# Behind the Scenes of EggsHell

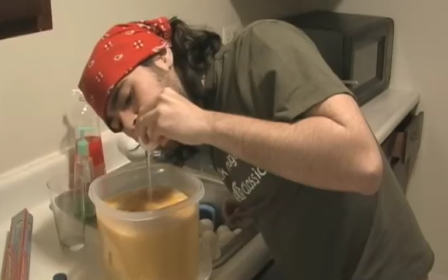(4:08)
I would poke 2 holes in them and then blow out the yolk out the other hole,
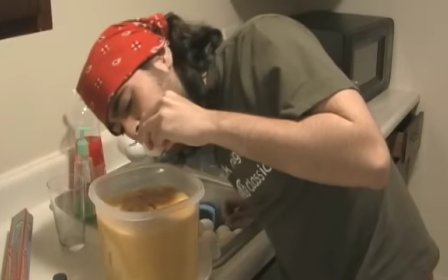(4:14)
and it was a very nasty and disgusting process, especially if you blew too hard into it. Blah.
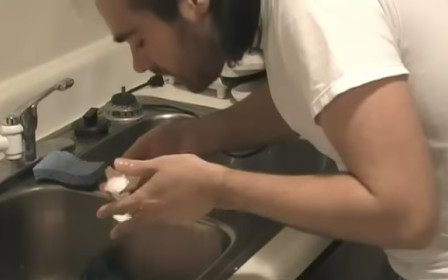But I didn't want the eggs to get all rotten and stinking in the kitchen, so something I had to do.
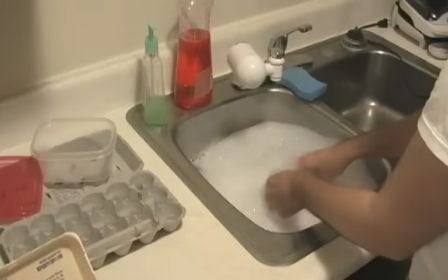(4:32)
And then I would, of course, wash out the eggs with soapy water to get rid of all the bacteria and E. coli. So then I draw the faces.
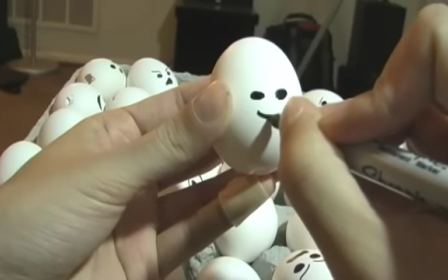(4:40)
I wanted there to be different types of characters, like the rival eggs, having these tattoos for war paint, all the kings and their rich jewelry,
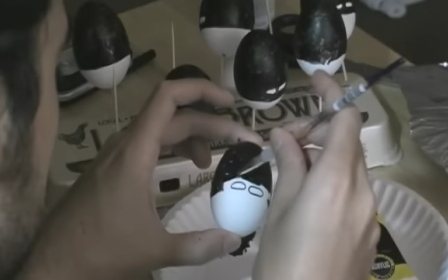(4:48)
the guardsmen with their painted on black masks, and just wanted a variety of people.
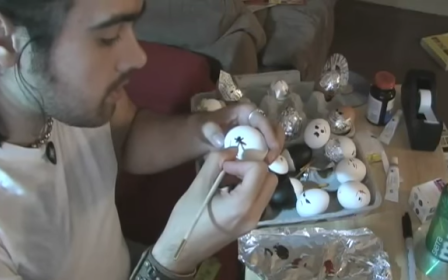(4:55)
And here I'm painting the tattoos on all the different characters, all the bad tribal gladiators.
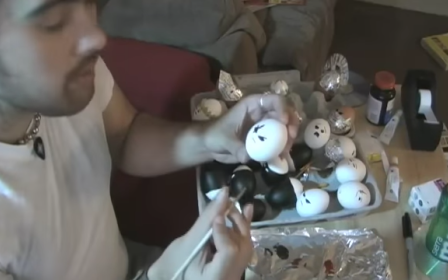(5:02)
Their race is known to have tattoos and everything, which I'm kind of leaving up to a mystery as to why the main character has a tattoo also.
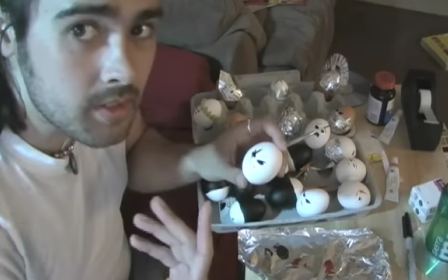(5:10)
So that'll make, you know, people wonder, like, you know, does the main character have some kind of ties with this other group or what?
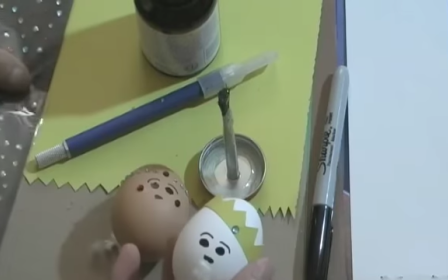(5:18)
Here I'm adding some little sparkles. I just found some of these little guys at Walmart,
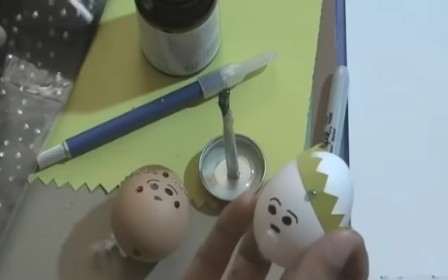(5:24)
and just adding something so they look more rich and everything and separate themselves from the normal eggs.
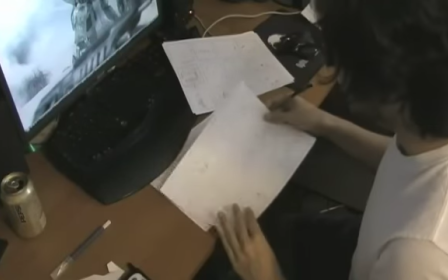(5:30)
Here I'm working on storyboarding, and this basically paces out the sequences of events that happens in the movie.
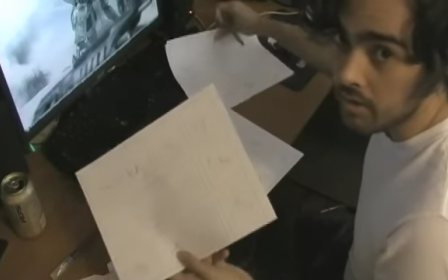(5:37)
So like I can just read the script and then follow these storyboards to kind of get the angles and ideas I had in mind. While I was working on the characters, I also started building a set. I would measure and cut out all the lengths of cardboard,
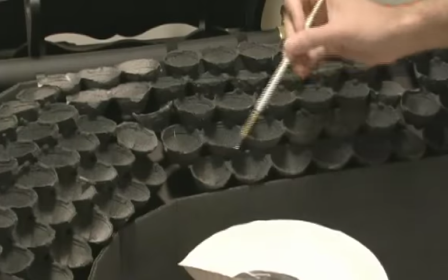(5:50)
and then I'd spray paint them with this black spray paint stuff that had this rough, rocky texture to it that ended up working great. Then I would Dremel out the egg crates, because then I'd like hot glue them together to make the stadium seating where the audience would sit.
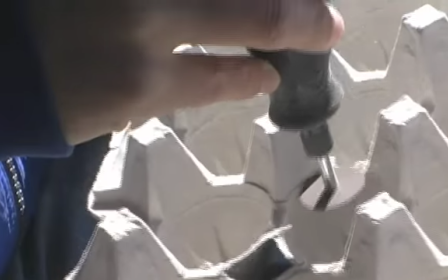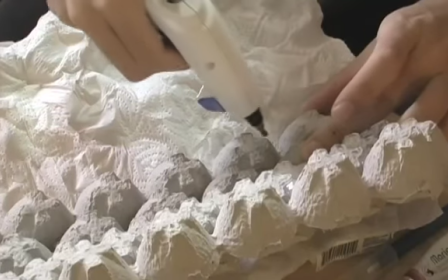(6:14) To Hillary Clinton's pantsuits, maybe, what Lois is wearing? She likes brown.
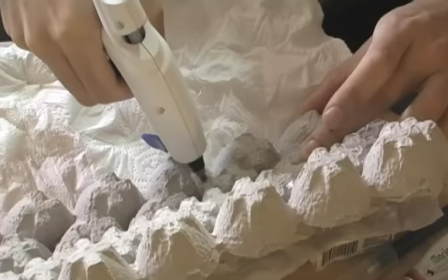(6:19) It's a double-breasted suit.
Then came the painful task of putting them all together, trying to get everything to fit in properly with each other. But again, that was just sitting down and busting all that out.
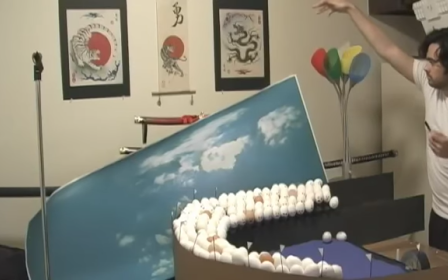(6:32)
Once all that was assembled, I set up the backdrop of the sky to make it look like they were outside rather than in my kitchen.
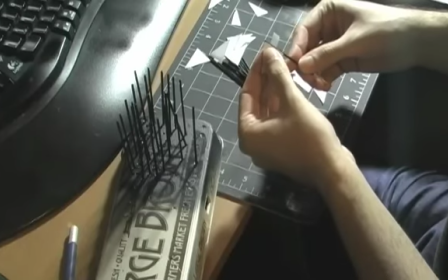(6:38)
And then I added some little flags, and then added the blue sand, and then that pretty much wrapped it all up.
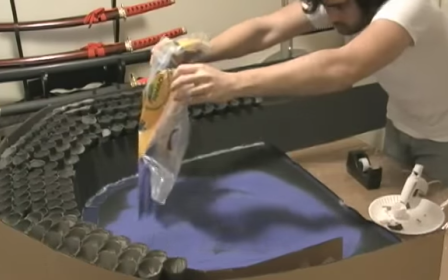(6:46)
That's where the bulk of the movie takes place, is in the pit. And the pit being the bottom floor of the arena. So I go to Walmart to get sand for the Coliseum. I was just going to use the normal gray or tan or whatever sand there is. And I get there and they don't have any. All they have is this Crayola blue sand. And I was like, great, that's not what I need. So I turn around and start to walk out, and then I was like, wait a minute, this is kind of like an alien planet anyway. I mean, the characters are eggs, so who says the sand can't be blue over there? And then I got to thinking more and more. I was like, wait a minute, blue sand freaking rocks. So afterwards, you know, like, actually, yeah, the blue sand would contrast nicely with the dark color of the Coliseum, so that's the reason for the blue sand.
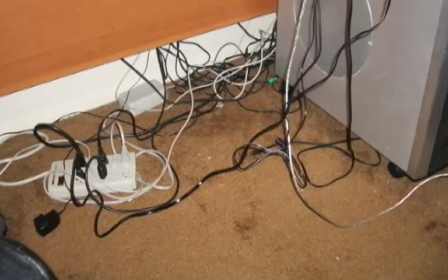(7:32)
For the ending, I actually filmed it under my desk by my computer tower. I used a red Japanese lantern to light the scene to give it this eerie red glow, and I used 2 green glow sticks to help add some different kind of ambient lighting to it. One of which ended up having a hole in it. I didn't realize it as I was shaking it up until I went into the bathroom later that night and my shirt was glowing, and I
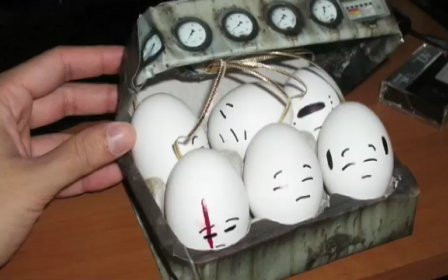(7:54)
was like, God dang it. The stasis chamber was nothing more than just some textures I got for free online, printed out, and glued them onto a half-dozen egg carton.